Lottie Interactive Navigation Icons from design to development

Hey everybody, welcome back to Motion UX. Today we're going to create an animated navigation bar. We're going to go all the way from animation to implementation using After Effects and Lottie.
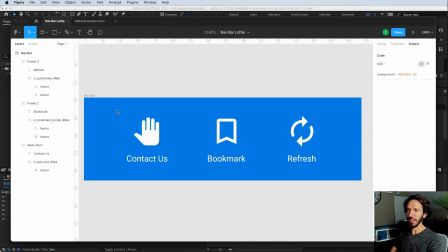0:19 Let's dive in. So here is the navigation bar we're going to be animating today.
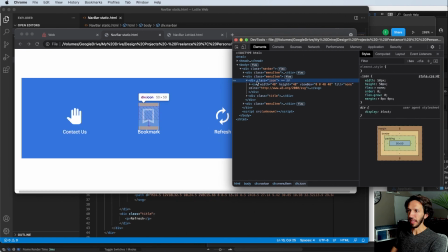0:23 And I've already went ahead and recreated this in HTML and CSS so that we have everything ready to go for where we want to drop in our Lottie files when we create those.
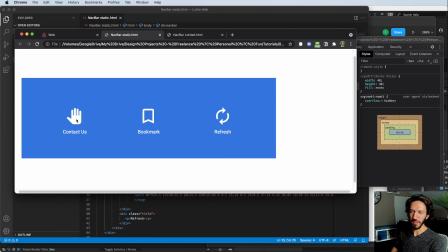0:33 And the interaction that we're going to be creating here is that when the mouse enters the icon it will animate to a certain state and then when
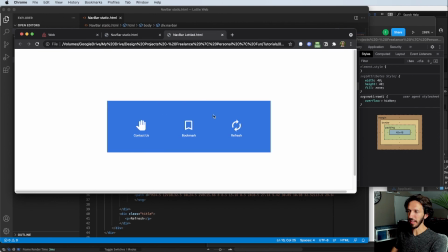0:39 you leave it will reverse back to its initial state and so we'll ultimately get something like this where we hover in and out of this refresh icon and it animates. I'll show you how I did this one and we'll animate the other two icons as well and then we'll dive in a little bit on how we actually set this up with JavaScript using the Lottie framework.
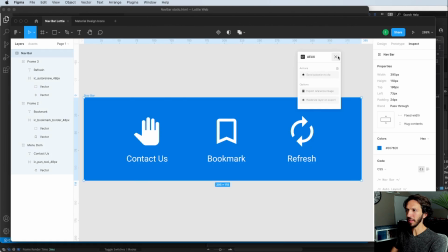0:56 Let's go ahead and take our designs and bring them into After Effects and here we are in After Effects. We have all of our icons here.
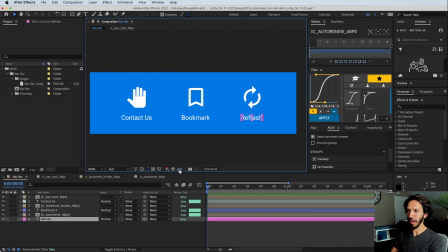1:02 I've already went ahead and cleaned up some of the pre-comps in the reference layers and deleted anything that we didn't need. What we have now is three titles and we have three icons which are all in their own pre-comp, which makes it a little bit easier when we get to exporting them as Lottie animations.
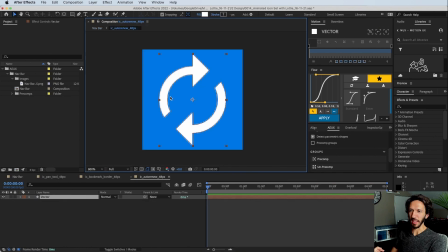1:16 Let's go ahead and dive into animating the refresh icon. And what we're going to do is a very simple rotation where when you hover over it will rotate and when you exit it will just rotate back to where it started. So we're going to go ahead and tap R to bring up our rotation keyframes.
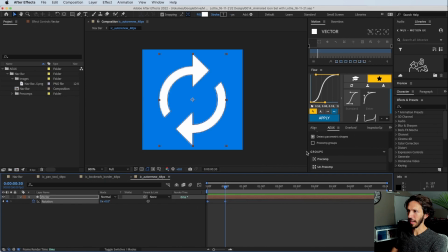1:30 Go forward 30 frames drop another keyframe and let's go ahead and add some easing to that and if we preview it nothing happens because we haven't changed the value so let's change this to 180 so it will look the same because it's a perfect 180 degree rotation and this is what our animation
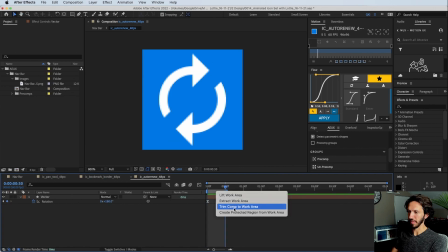1:46 looks like and we can actually go ahead and trim this composition tapping n to change our work area right clicking it and trim comp to work area and so now this will loop endlessly with that little rotation animation.
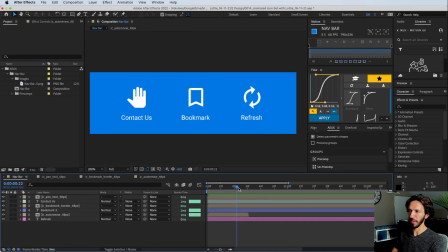1:58 So if we jump back to our main composition, we can see it animating with everything else. So let's go ahead and do our bookmark now.
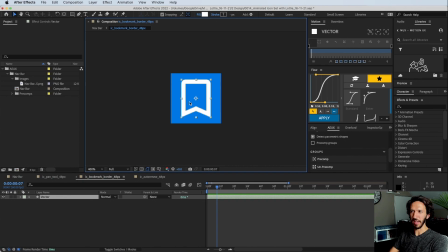2:04 So we'll dive into our bookmark. And for this one, how we want to animate it is when we hover over it, we want it to scale a little bit and then partially fill. So let's go ahead and see how we can do that. Go ahead and pull up our scale, go forward and time 30 frames.
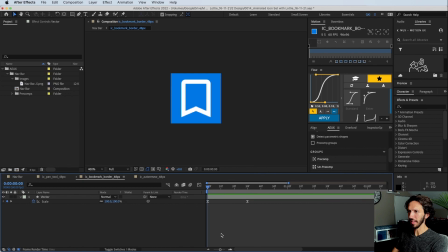2:18 And we're going to scale this up ever so slightly. Let's add some easing. And let's go ahead and trim this composition. So now we have our simple scale animation here and then let's actually dive into the vector path for our partial fill so
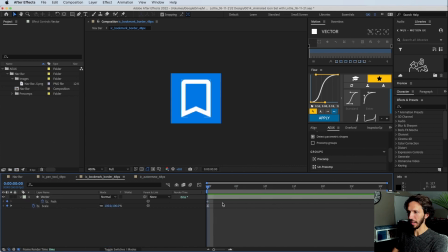2:34 we can animate this path right here let's throw down the keyframe tap u to hide everything else go forward in time and we'll drop a keyframe here so let's go ahead
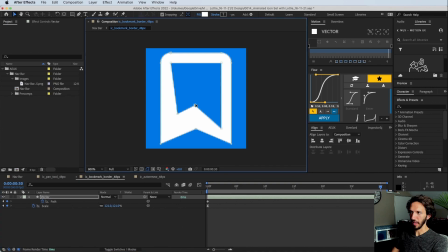2:42 and select these and we're just going to move everything in just a little bit and what this is going to do is just make it feel like the stroke is getting a little bit thicker and let's make sure we apply the correct
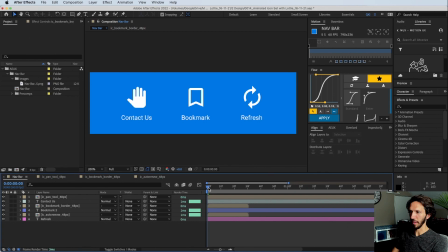2:53 easing. And let's see it in context with everything else. And that looks pretty good.
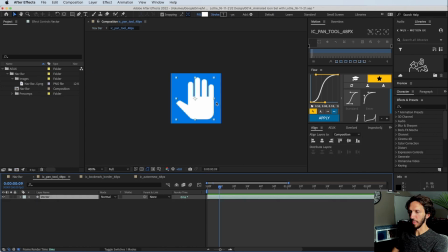3:01 And then let's go to the hand. And the hand, what we want to do is we want to have it just do like a little subtle wave, maybe back and forth. So let's go ahead and open our rotation and go forward 30 frames.
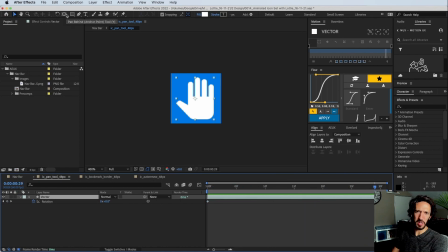3:13 And we'll go ahead and we'll trim this composition so that we have just this. And what we want to do here is make sure it's rotating from the point that you would typically see a hand waving. Go ahead and turn off our snapping. We can move this anchor point to somewhere right around here. And so if we rotate, it looks more like what a hand would look like when it's waving.
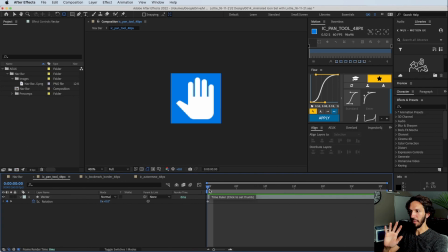3:32 So we're going to make it go up, down, and then rest. But we'll do a quick up, down, and then back to where it's supposed to be. And we can go ahead and apply some easing.
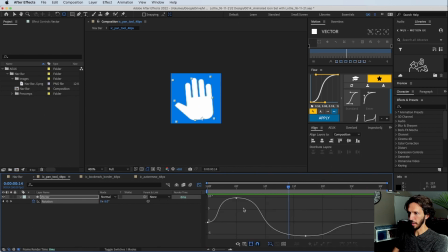3:52 And we could also go in here and adjust this a little bit.
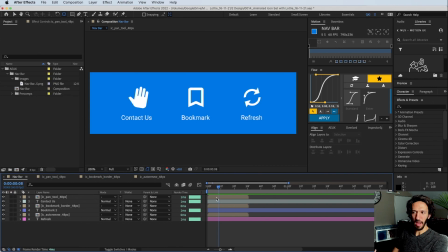3:59 Awesome. Now we have all of our icons animated and it adds a lot more interest into this navigation bar. So now each one of them have a really nice, unique animation. Since they're all following the same easing more or less, and also the same timing, they still feel like they fit in the same family.